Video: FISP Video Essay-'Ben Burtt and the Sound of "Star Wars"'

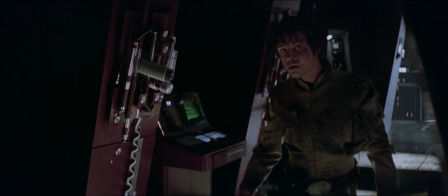Another classic sound effect in this scene is the lightsaber. When briefed on Star Wars, Lucas told Burtt he wanted an organic soundtrack.
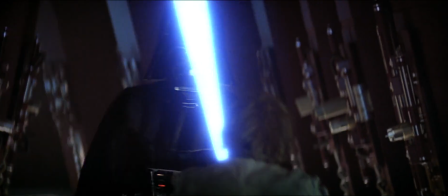He wanted the spaceships, the weapons, the vehicles to sound as if they were real,
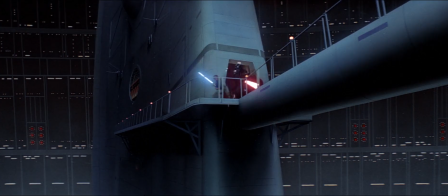rather than go in the direction that many science fiction films had done prior to Star Wars in the electronic tonality direction.
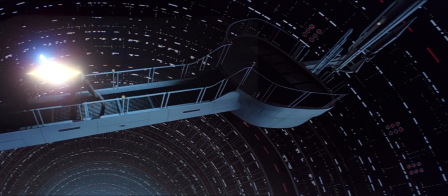Burtt took this on board when creating the lightsaber.
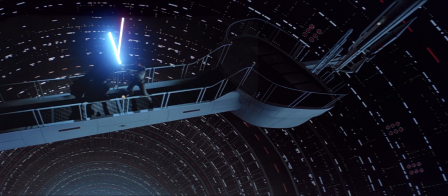By using such unique techniques, Burtt has created a sound that is iconic and will live forever in film history.
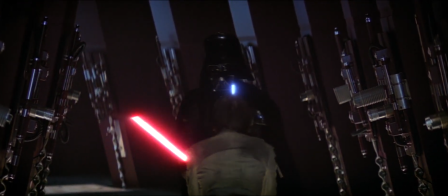The way the sound is mixed is also captivating. By panning the sound in the direction of the movement, it fully immerses the viewer in the film.
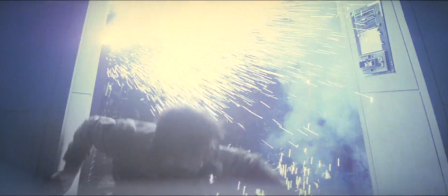They feel as if they are there, following the movements through the use of sound. When they exit the interior,
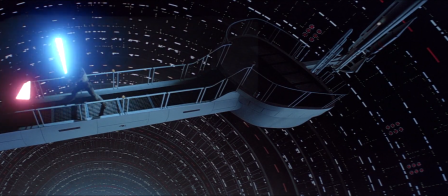the camera goes wide and the sound reacts to this change, distancing the sabers but increasing the atmos.
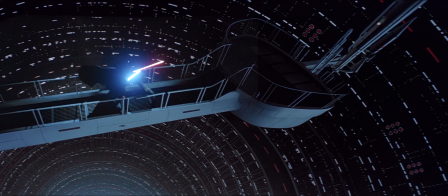This creates a feeling of weakness, as not only does Luke look small in relation to his surroundings, but he also sounds small.
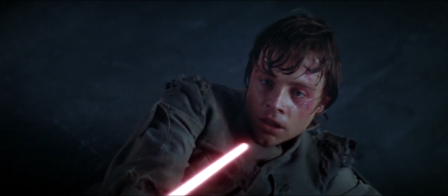The overall sound of this scene works great in creating a sense of danger and mystery.
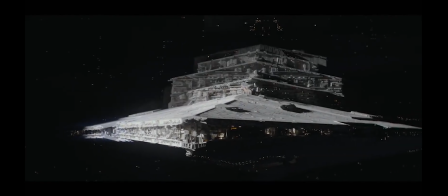Burtt wasn't involved in Rogue One, and it is intriguing to see how his legacy has influenced the film.
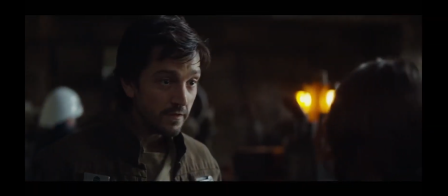It shows the Star Wars universe with more grit and war. The feel of it is distinctly different to the original trilogy.
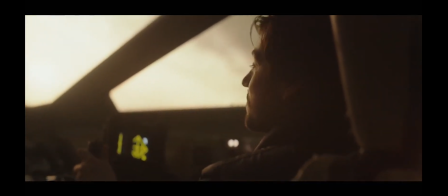Without direct input from Burtt himself, it is interesting to see how his legacy still lives on,
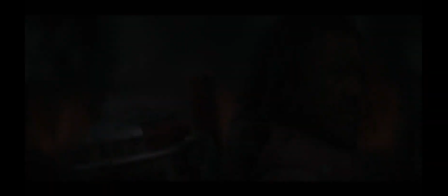and the reason why the sound has developed in the way it has. Supervising sound editor Christopher Scarabosio summarises when he says, "Our chance to come up with some new material that lives within the Star Wars legacy. So the challenge was to come up with some sounds that were our own, that represented our aesthetic, and but that fit within the legacy of the Star Wars sound."
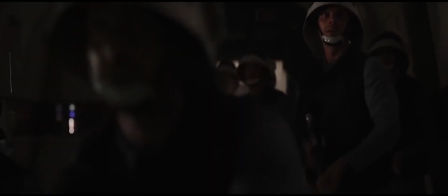I have chosen to look at the scene, Darth Vader attacks. In this epic scene, rebels become trapped and Vader strikes them down.
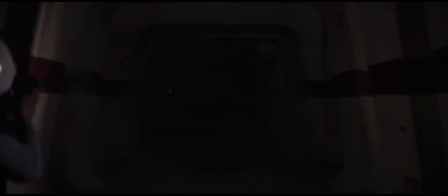I want to compare this scene with the previous and look at the techniques used to create suspense, fear, and battle sounds.
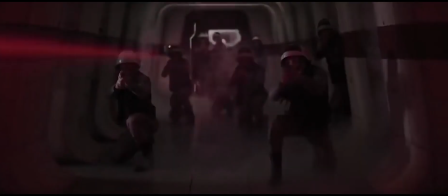I want to look at how and why some sounds have developed and how some certain techniques have stayed the same.
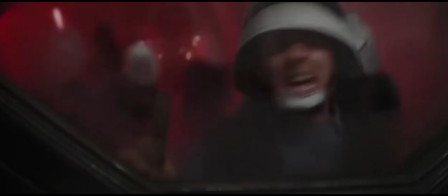After the door has locked, the rebels know they don't stand a chance.
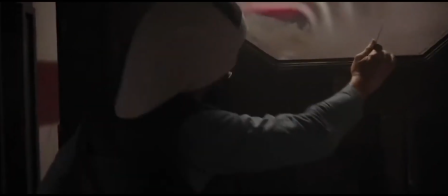We know Vader is coming, but it's the cinematography and sound working superbly in unison that make us fear his arrival.
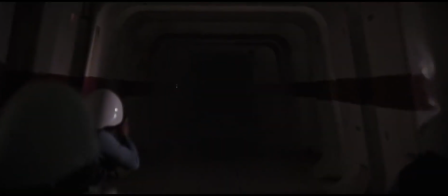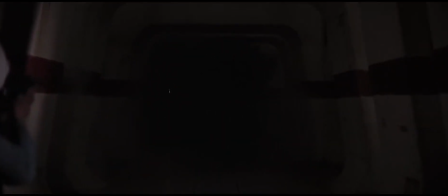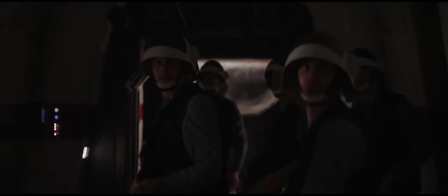The use of the siren is haunting. After the foley of the rebels' movements and creaking stops,
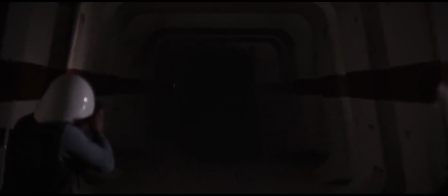the atmos becomes quieter but deeper, and this makes the siren cleaner, and this is what we focus on.
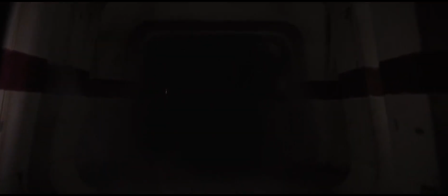The footsteps then start but sound distant. We know his arrival is imminent.
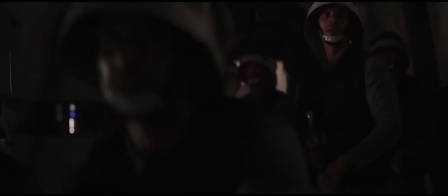The atmos and siren create a fear for the unknown. It uses a different technique to Empire.
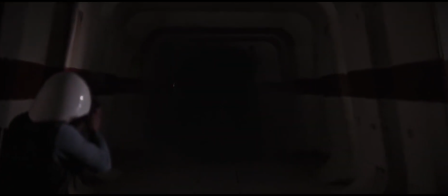Instead of having Vader jump out, in Rogue One we know for a fact he's there.
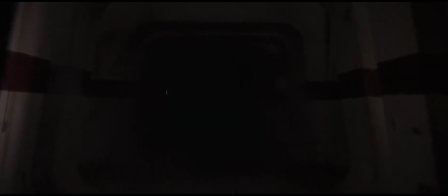By introducing his footsteps and breathing, his presence has already been revealed.
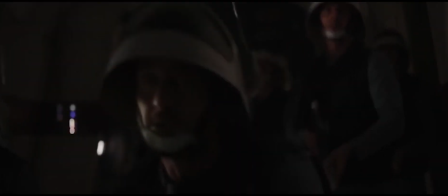We already know the rebels are doomed, and by having footsteps that are slowly coming closer, it makes it even more terrifying.
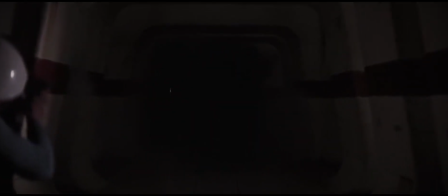They know there is no way out, and the suspense only makes it worse for them. And as an audience, we are on the edge of our seat.
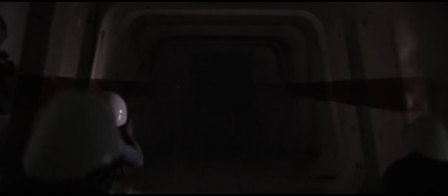We also hear Vader before we see him. His classic mechanical breathing starts while he is in the darkness, showing links back to the original films.
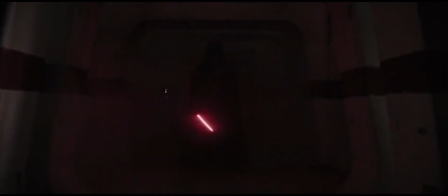In this particular scene, it is important to note he fully exhales his breath. This shows he is calm, opposed to the rebels.
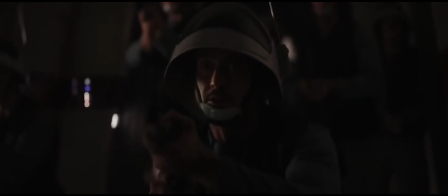This adds to the fear and suspense. He is confident they do not stand a chance.
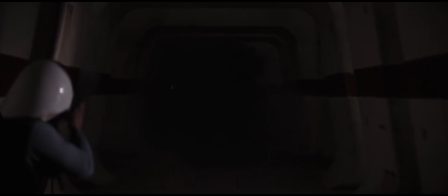Everything about Rogue One is darker, and I think this also shows in the sound of the lightsaber.
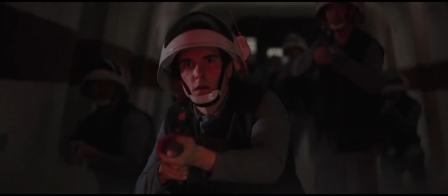Compared to the original trilogy, it undoubtedly has a cleaner sound due to technological advancements.
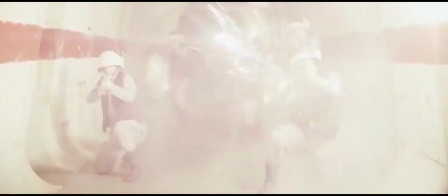It also sounds significantly deeper and uses less high frequencies.
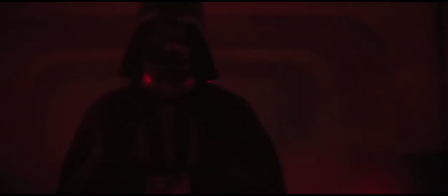For me, this adds fear to the sound.
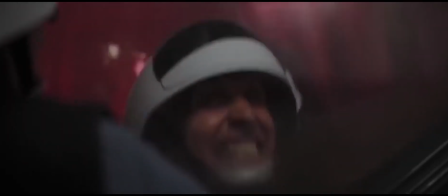It makes it look and sound more dangerous and darker. In terms of the sound Burtt created, it still makes use of the same technique,
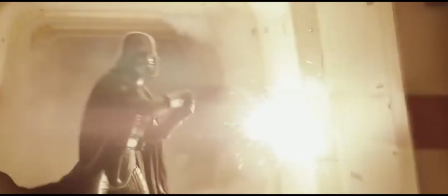the whirling around following the movement and the panning, but it does have a different feel and mood.
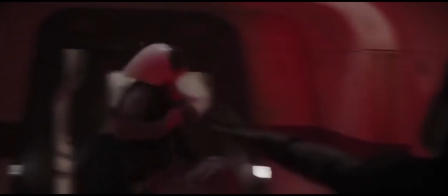The violence in Rogue One sounds more realistic than the violence in the original trilogies.
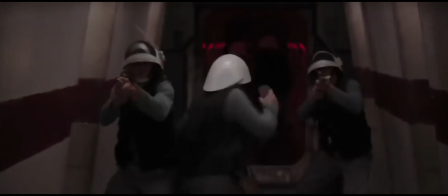I think this development in the sound was perfect for Rogue One. It was much more of a war film, and the sound needed to be more fierce and gritty.
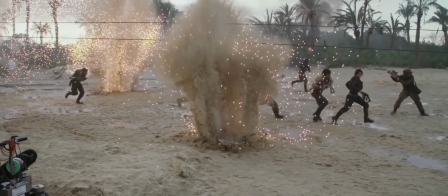We started departing from some of the traditional legacy sounds of impacts on either stormtroopers or surfaces, and we started putting in more realistic actual battle sounds of
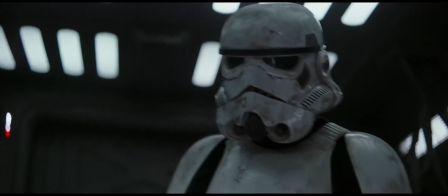instead of a laser hitting something, it was more like a bullet.
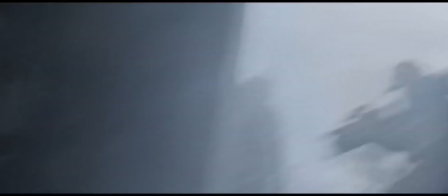And when a bullet hits something, there's a big impact and there's usually some debris that's involved. And once we started putting more of those type of sounds, we realized that it became a lot more realistic. And Star Wars films traditionally are kind of lighthearted, and you know, there's dark moments.
Even in this scene where there is only a small corridor, it sounds like there is a real battle taking place.
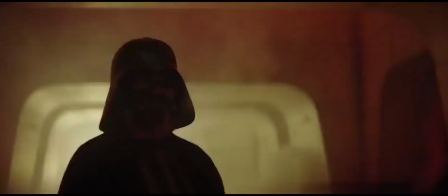There are sounds of gunshots all over the place that add to the disorientation. The impacts of the deflected lasers sound like a bullet impacting on real skin.
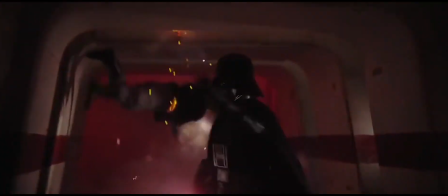All of the Foley elements and ADR add to the soundscape to create a realistic battle scene.
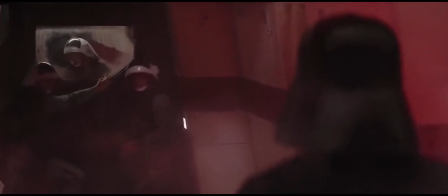Burtt's legacy has clearly shone through in Rogue One. The sounds he created make Star Wars what it is and always will be.
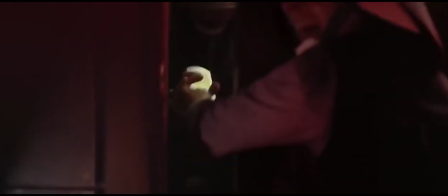However, the story is darker and less focused on the comedy and adventure aspects.
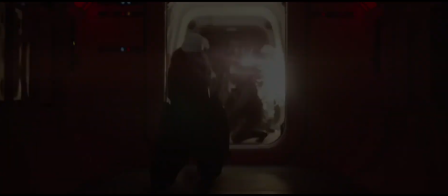The sounds had to develop to suit the feel of the film, and this was imperative to the story.